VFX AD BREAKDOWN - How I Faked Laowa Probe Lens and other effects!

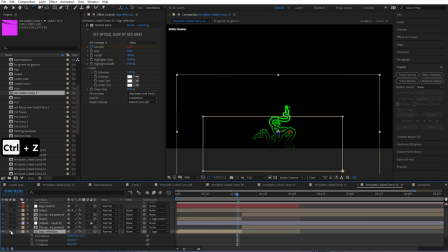(15:59)
it then we have a logo reflection which is the same layer just flipped upside down in 3d there is a mask on it to give it that faded look then
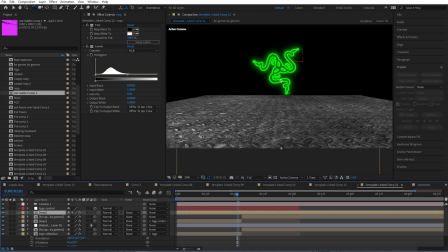(16:11)
I had some texture of a steel and I used it for
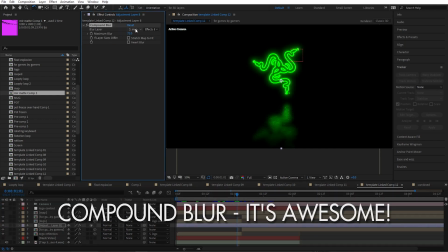(16:17)
a compound blur effect which can use some maps which gives the
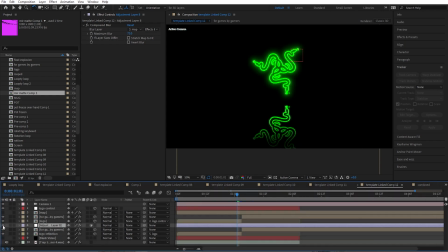(16:22)
texture to that blur so it's not straight up blurring but you can get really really nice results as you can see it looks awesome and it's all done
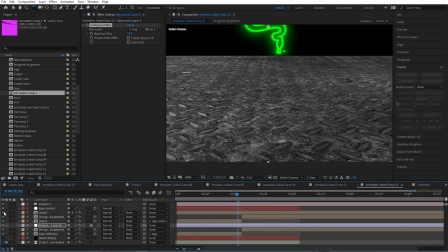(16:32)
with that compound blur using this map and I use it as
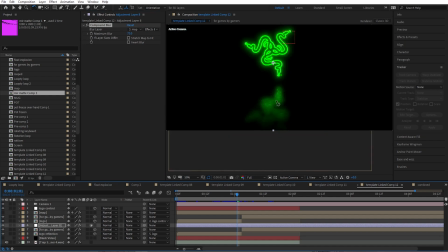(16:36)
an adjustment layer because I use it both on this logo and that this
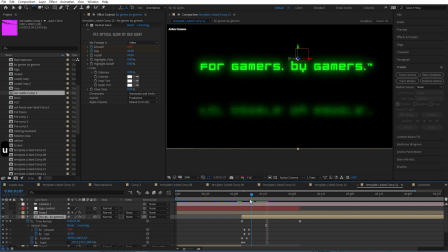(16:41)
is the razor slogan and I animate one into another using
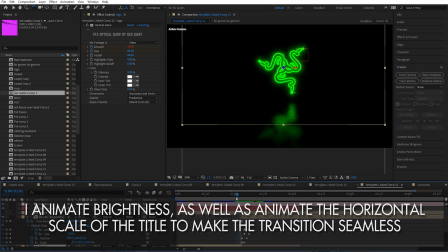(16:46)
the increased glow by the end of the logo shot and then again
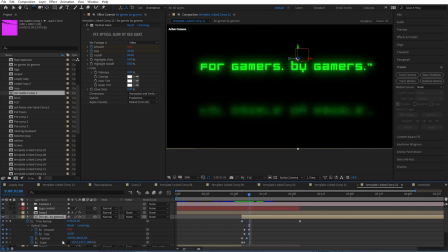(16:53)
really high glow amount and then you can see some scale position keyframes
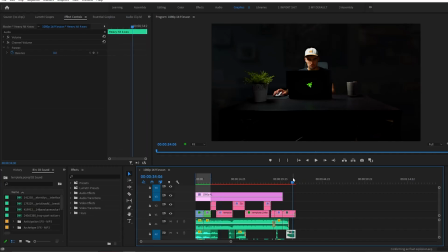(16:59)
to make the transition complete so yeah that's the whole video in case you're interested i created a course that's designed specifically for filmmakers if you're interested there is a link in the description below but But other than that…